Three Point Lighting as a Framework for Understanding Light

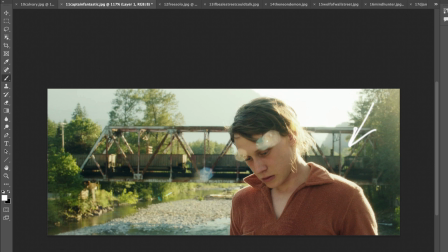(11:49)
And then what's happening here is the light is bouncing up and reflecting off of this light-colored rocky surface and then reflecting the light back up and filling in the face on this side. This is very much veering off of traditional three-point lighting,
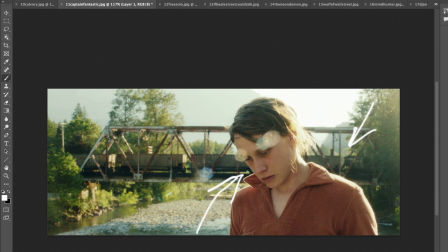(12:07)
but we are able to understand how the light is positioned all the way around this subject by analyzing where's the brightest part coming from, the sun over here, lighting, creating this rim light and separation from the background that way.
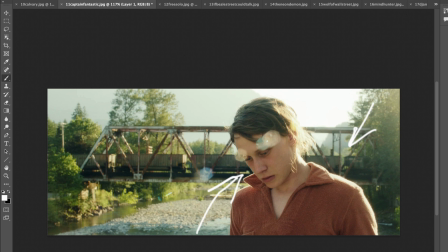(12:21)
And then there's light reflecting up off of this surface below and filling in the shadows on this side. And the way the actor is positioned in relation to this basically giant natural reflector helps determine where the shadows will fall on their face.
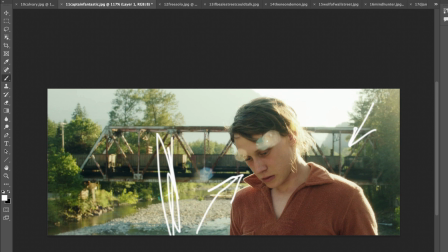(12:39)
They also could have, again, put a reflector somewhere over on this side and try to create a more directional light on the person's face. And then could have taken a black blanket over on this side and absorbed some of the light on this side of the face.
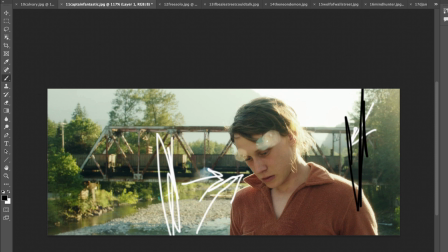(12:56)
And by doing so, you could create a highlight and a shadow portion of the face. These would be additional methods of modifying the light as it comes in. But in this case, they went with a flat or low contrast ratio on
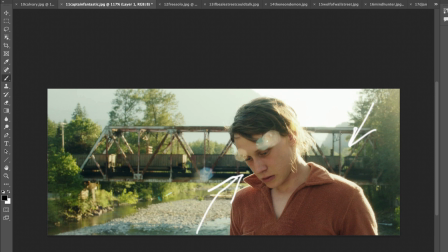(13:12)
the actor's face and simply relied on the bright sunlight bouncing off of the
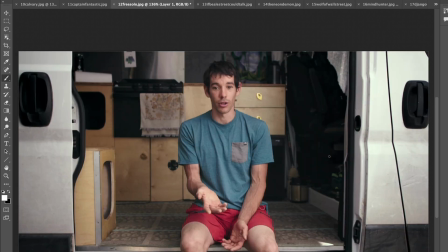(13:19)
light-colored ground and reflecting into the person's face. Now, in this still frame from the documentary Free Solo, we see an interview setup where the subject is being key lit from this side over here.
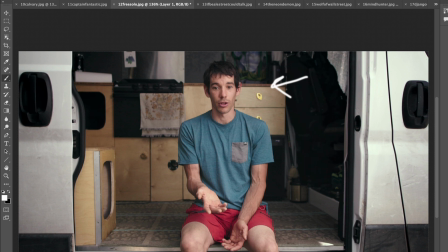(13:35)
So something out of frame is lighting them. I actually think based on the reflection in his eyes that they did add a light to create a little bit of direction to the light on the person's face. And they then decided how much contrast they wanted on the fill side here.
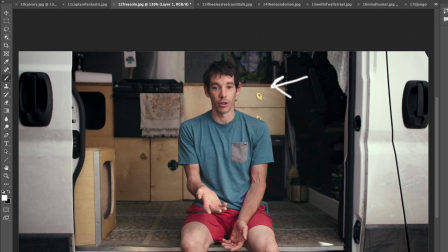(13:53)
So in this case, they may have used a reflector to fill in more light over on this side and bounced light in, or they maybe, again, wanted more drama and used a negative fill or a dark blanket to
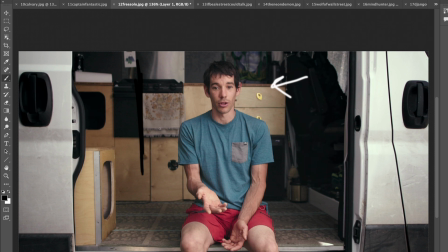(14:10)
absorb as much light as possible from reflecting back in on that side. And again, we have a scenario where no rim light was used, but I think this is just super clever because we actually have contrasting colors and we have bright
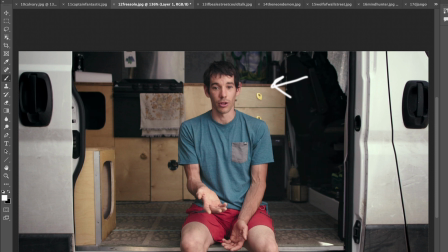(14:27)
red pants that draw our attention onto the main subject of the frame. So in this case, it is a warm-toned wood cabinets in the background and a blue shirt, creating contrast between colors that draw our eyes onto the main subject.
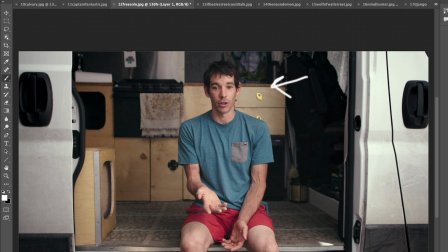(14:45)
And of course, these bright red pants also draw our eyes onto the subject. There's also some frame within a frame going on here where we've got like a box around the main subject, and even a few leading lines that are kind of just drawing our eyes up into the frame.
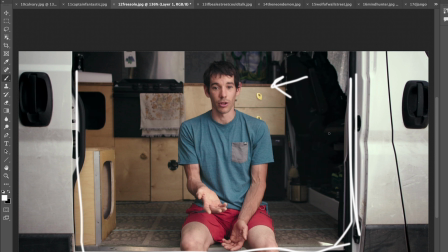(15:04)
So all of these techniques go hand in hand and are used to help shape the image and to help guide the viewer's eyes toward what we want them to look at, while also showing the environment that's important for the story.
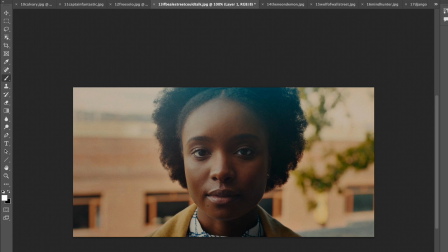(15:16)
So up until this point, we've shown images that may be using just one or two of the parts of the 3-point lighting setup. In this case, we actually see all three at work. We have a key light over on this side shining in onto the left side of the frame.
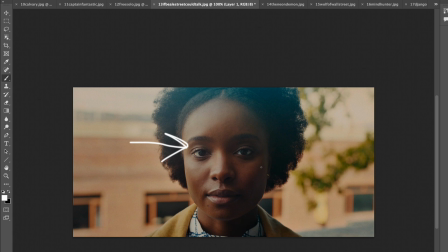(15:34)
And then again, we decide on how much contrast we want on the fill side. Could be using a reflector to reflect light in, or again, maybe using a negative fill, a blanket to create more contrast on that side,
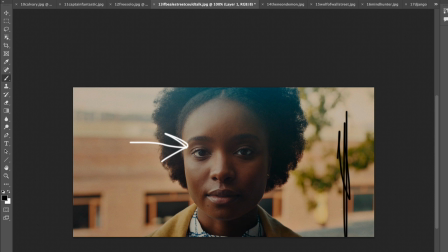(15:48)
to absorb light or to prevent ambient light from reflecting back in and getting to the person's face. So that creates a deeper shadow using negative fill.
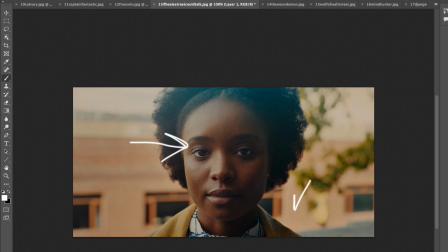(15:57)
And then we also see just a little bit of a rim light, just creating a little bit of separation there. In this case, I think what might be happening is the sun is probably somewhere up here, shining down.
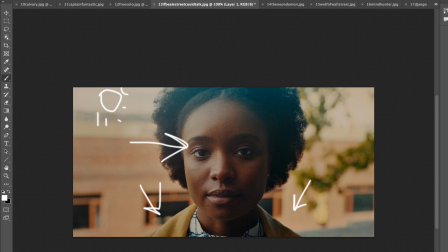(16:13)
My drawing is terrible, but the sun might be up here, shining down, and then the light is being reflected in on the key side and just kind of wrapped around the face. So by using a white sheet or a white poster board or some type of reflector,
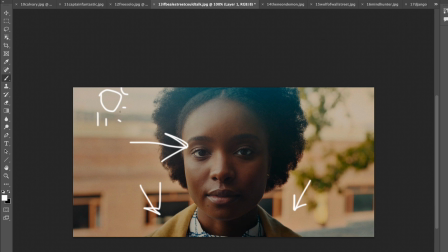(16:30)
they can take that light that might be positioned more to the side or behind the subject and then bounce it in to create a stronger highlight on the side of this person's face.
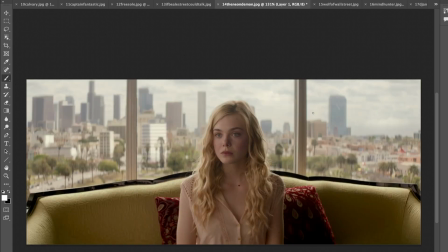(16:43)
Here we actually have something similar going on. So we have a bright background, which is kind of serving as our ambient light. They may have, and probably did, actually add additional lighting from this side to create this highlight on the person's face.
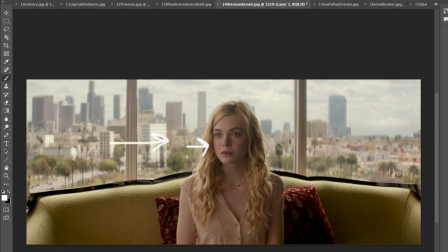(16:59)
Then they decide on the contrast ratio between the highlight side and the shadow side. So how much fill do they want on this side of the face? Again, you could use a reflector or negative fill to either brighten or darken this side of the face respectively.
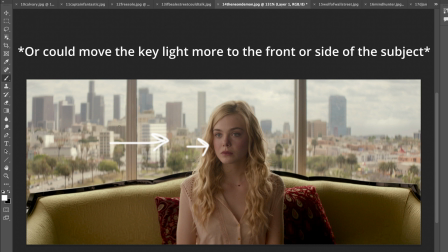(17:15)
And then this strong backlight here, the bright ambience coming in, will also create that rim light that helps separate the subject from the background.
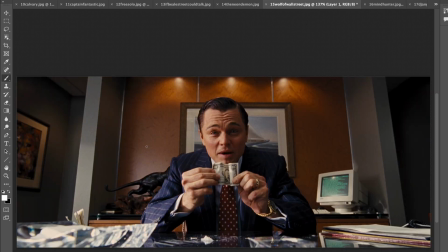(17:26)
In this example, again, we have something similar to a traditional 3-point light setup. We have something like window light coming in from the left side. That's creating the key light. Over here, we've decided how much fill we want. So how deep is the shadow on this side of the face?
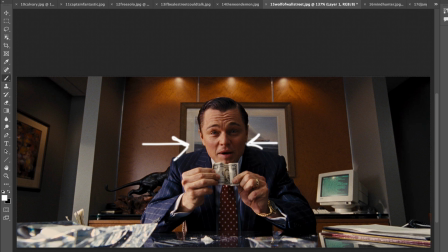(17:44)
It's very much a side light. So it's creating more drama by having really only half of the face, like pretty much right through the center of the face is where we see the change from highlight to shadow.
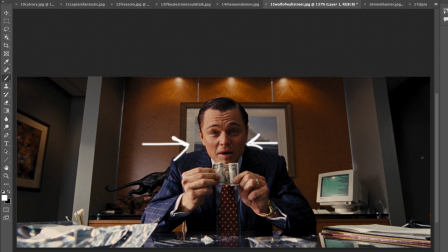(17:57)
And then over on this side, there's a dark wall here, which could be the reason why it's so dark and shadowy on this side of the face. Or they may have actually added, again, some negative fill on this side to prevent light from reflecting back in.
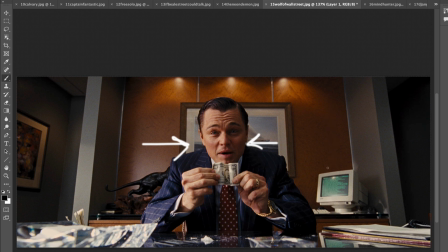(18:15)
The higher the budget of the production, the harder it is to know for sure what they use, because there are lots of tools for solving these problems and creating the looks that the director may have wanted. In this case, we also have a little bit of a hair light going on here.
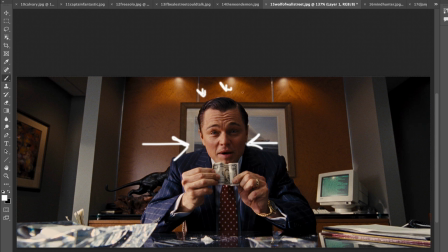(18:31)
We see just a little bit of shininess creating like a rim around Leo here. And that may or may not be coming from these little spotlights up here. In fact, it's most likely that they are not coming from those spotlights,
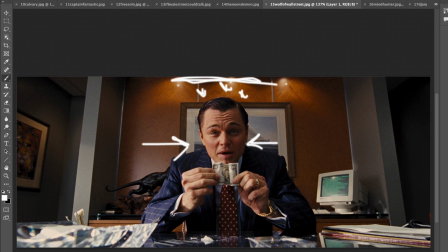(18:48)
and they rigged up some sort of lighting up above to create this little highlight on Leonardo DiCaprio's head. But this is a clear and obvious example of a 3-point lighting setup, just modified to fit the story a little bit.
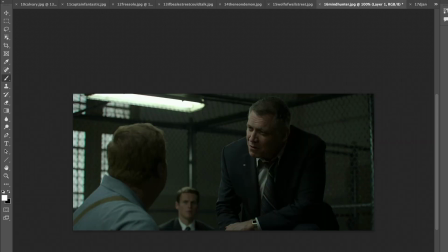(19:04)
And here we have another example of a pretty obvious 3-point lighting setup. We have the key light on this side.
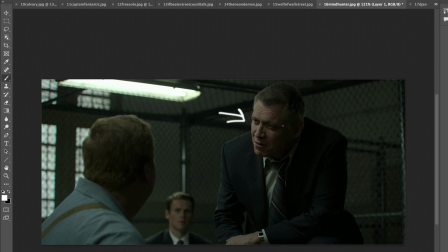(19:10)
Again, we decide how much shadow we want over on this side of the person's face. So is there a reflector to add more light? Is there negative fill to take away light? I would lean more toward negative fill,
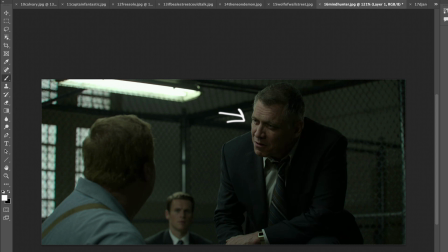(19:24)
or maybe they didn't do anything in this case and they were just happy with how much light was being wrapped around onto the side of this person's face. The important thing when dealing with fill light is to just get the amount of fill that you actually want. And depending on the scenario, it may be easier to add a reflector or add some negative fill,
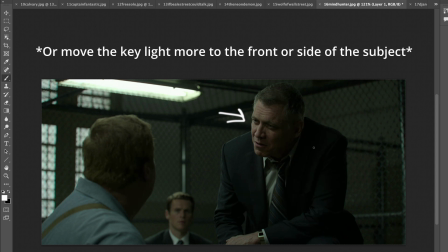(19:43)
or maybe set up an additional light to fill in the shadows. And then we also see kind of a hair light going on and a little bit of a rim light on the person on the shoulders here. This is a good example of what's called motivated lighting.
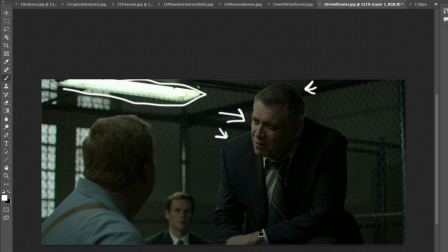(19:58)
So we have this bright fluorescent light from overhead that's visible in the shot.